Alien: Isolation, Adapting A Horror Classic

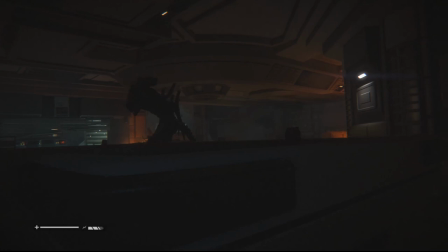4:30 You're going to be spending most of your time crouching, hiding under desks, and tilting your head around corners.
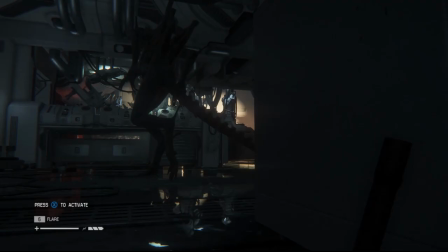4:36 Because you're in this horror environment and because you don't want to be noticed, the way you play the game is close to the ground looking up at things.
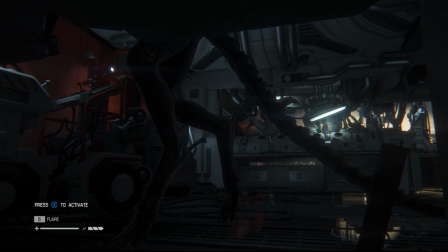4:44 The player naturally creates these awkward camera angles because the game's design reinforces that play style.
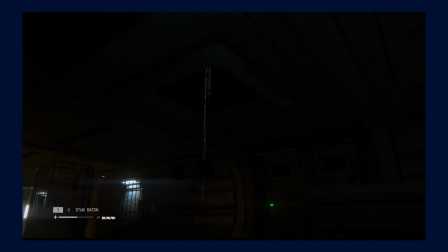4:53 You can also see this in the way Alien Isolation handles its vents. Most areas in the game have these vents in the ceiling and if you walk under them, the alien might jump down and kill you.
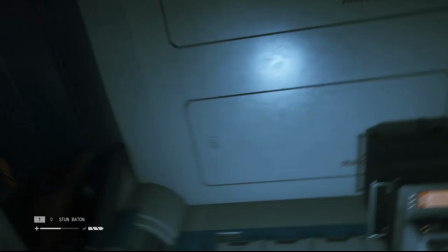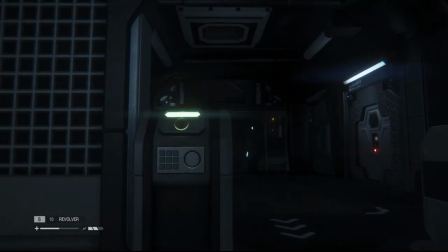5:11 When this happens for the first time, it's terrifying,
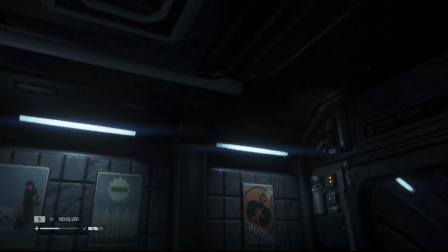5:14 and for the rest of the game you're constantly looking up at the ceiling trying to avoid any fence the alien might jump down from.
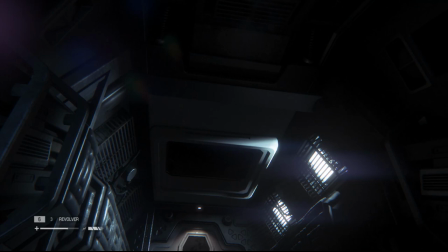5:21 Again, the player is recreating the same extreme angle shots from the original film just by trying to stay alive.
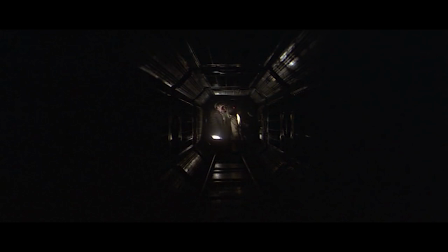5:28 In the film, Ridley Scott often places the camera in a cramped or awkward position so that the audience only has a limited view of what's going on.
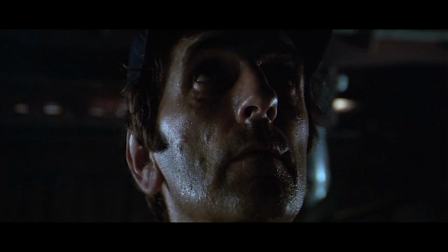5:36 As the audience, we want a clear wide shot of the scene so that we know where the alien is at all times.
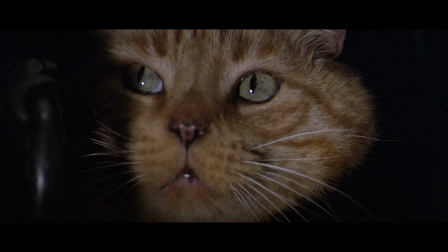5:41 Instead we get a close up of someone's face, or a shot of a cat.
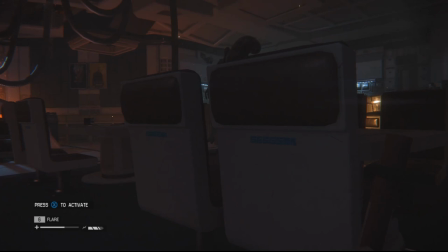5:50 In the game, the player has the freedom to move the camera around to get the view they want, but chooses to restrict their own view to better play the game.
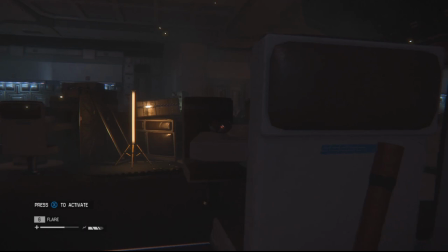5:58 Players are often positioning a large object between them and the alien, obstructing the alien's view but also limiting their own.
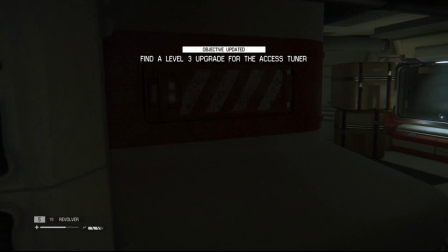6:04 Or stuck leaning against a wall, not wanting to move in case the alien notices them.
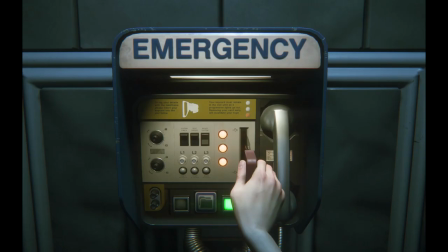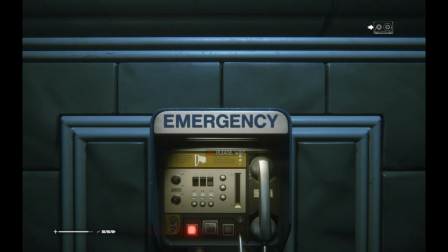6:18 Or trying to access a save station, hoping the alien doesn't kill them from behind.
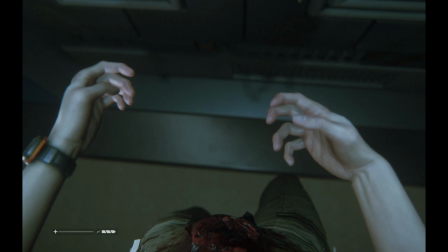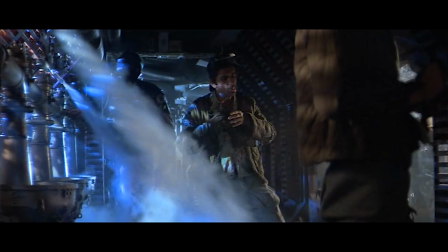6:30 But there's another characteristic of Alien's cinematography that's just as important as its camerawork.
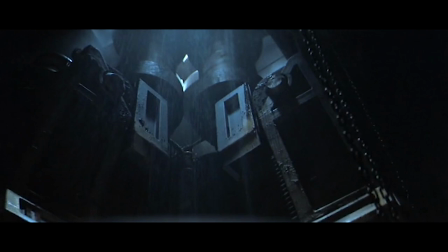6:36 The lighting.
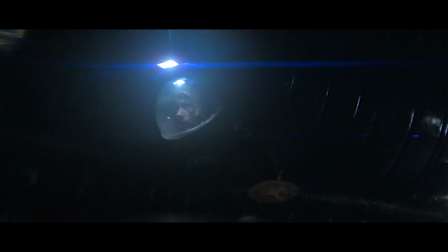6:42 Hard shadows, anamorphic lens flares, and a predominantly blue color palette form the basis of Alien's visual identity.
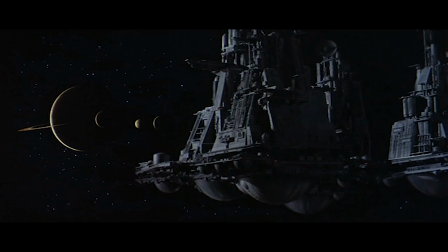6:49 Occasional shots of the spaceship exterior segment the film's narrative, but also provide a nice visual break from the rest of the film's claustrophobic indoor lighting.
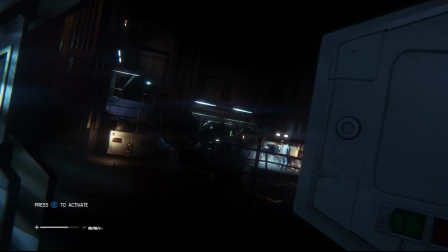6:57 Alien Isolation does a really good job of mimicking the style.
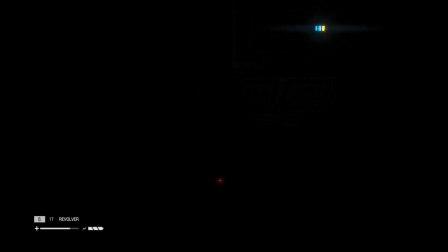7:01 Creative Assembly even goes so far as to give their selectable items the same stretched out anamorphic lens flares that the original film has.
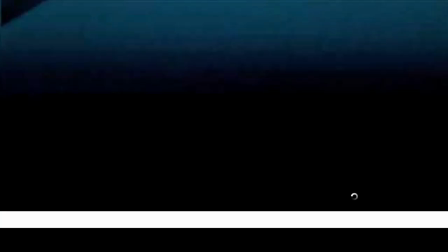7:08 And the shots of the spaceship exterior find their way back into the game in the form of loading screens, which segment the game's levels similarly to how they segment the film's narrative beats.
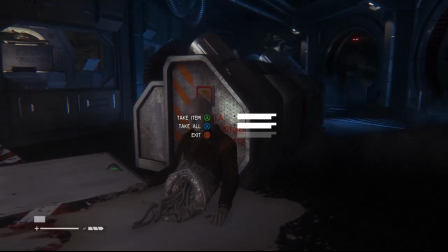7:17 But while the Alien film is just under two hours long, a typical playthrough of Alien Isolation can last upwards of 15 hours.
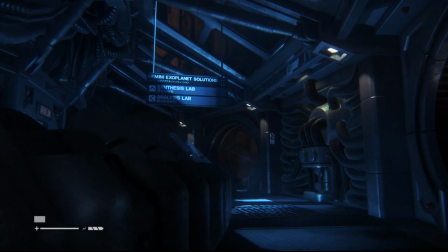7:25 Seeing the same high-contrast blue color palette over and over again can get tiring.
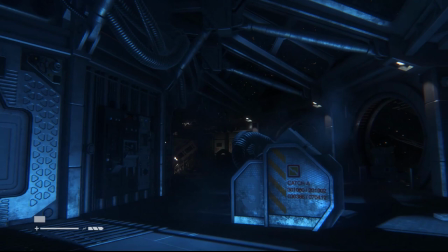7:30 So how do you introduce visual variety into a franchise with such a distinct visual style?
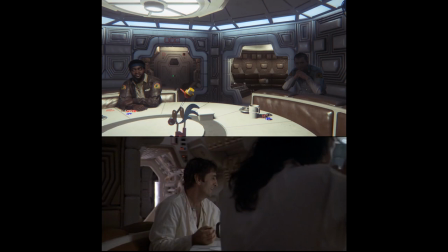7:36 The Alien Isolation team started by creating a replica of the film's Nostromo ship, experimenting with how the film sets were lit,
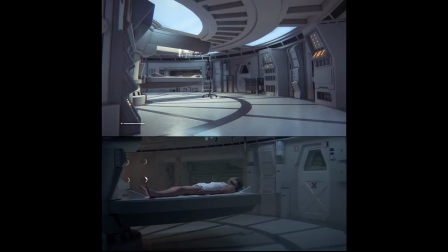7:43 where the lights were placed, and how the filmmakers bounce light around the set.
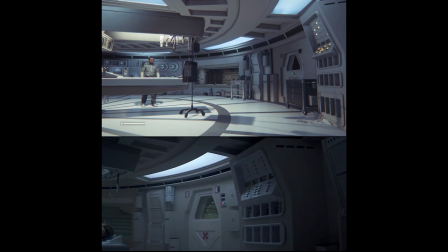7:48 Ben Hutchings, Alien Isolation's legal lighting artist, explains, We experimented and created a few rule sets for our lighting that produced a strong aesthetic which was close to the film.
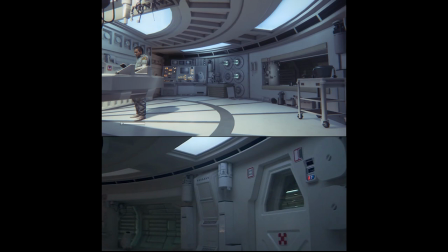7:57 We then needed to expand this rule set for the environments that were not found in the original movie.
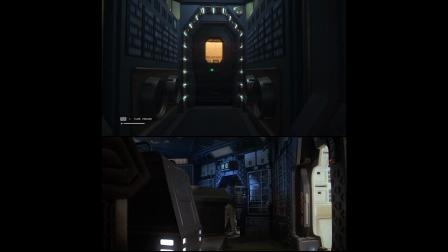8:03 We had rough mood boards to set out palettes that would be used for each environment and helped build a sense of diversity while maintaining a strong aesthetic driven by the source material.
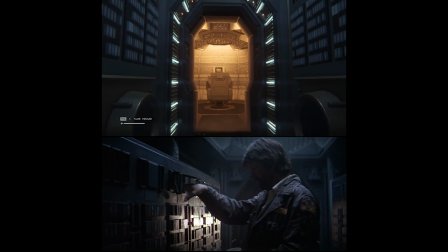8:12 Applying the rules that got us a close match to the film's lighting worked really well.
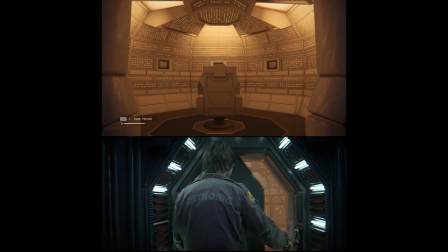8:16 It's very easy to push things in a certain direction when it comes to sci-fi environments, but having those guidelines to ground us really helped keep us in the same visual space.
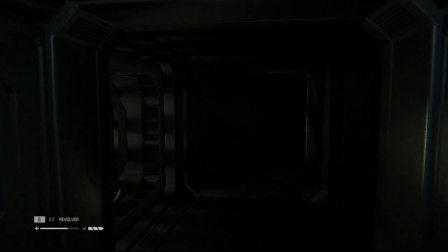8:26 Guidelines like avoiding direct lighting as much as possible, opting for light sources that are slightly occluded or partially blocked by an object like a vent fan,
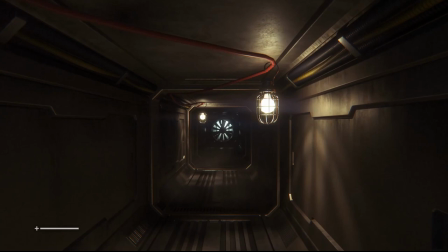8:33 and placing light so that they grade across walls and ceilings to ground the lighting in the scene.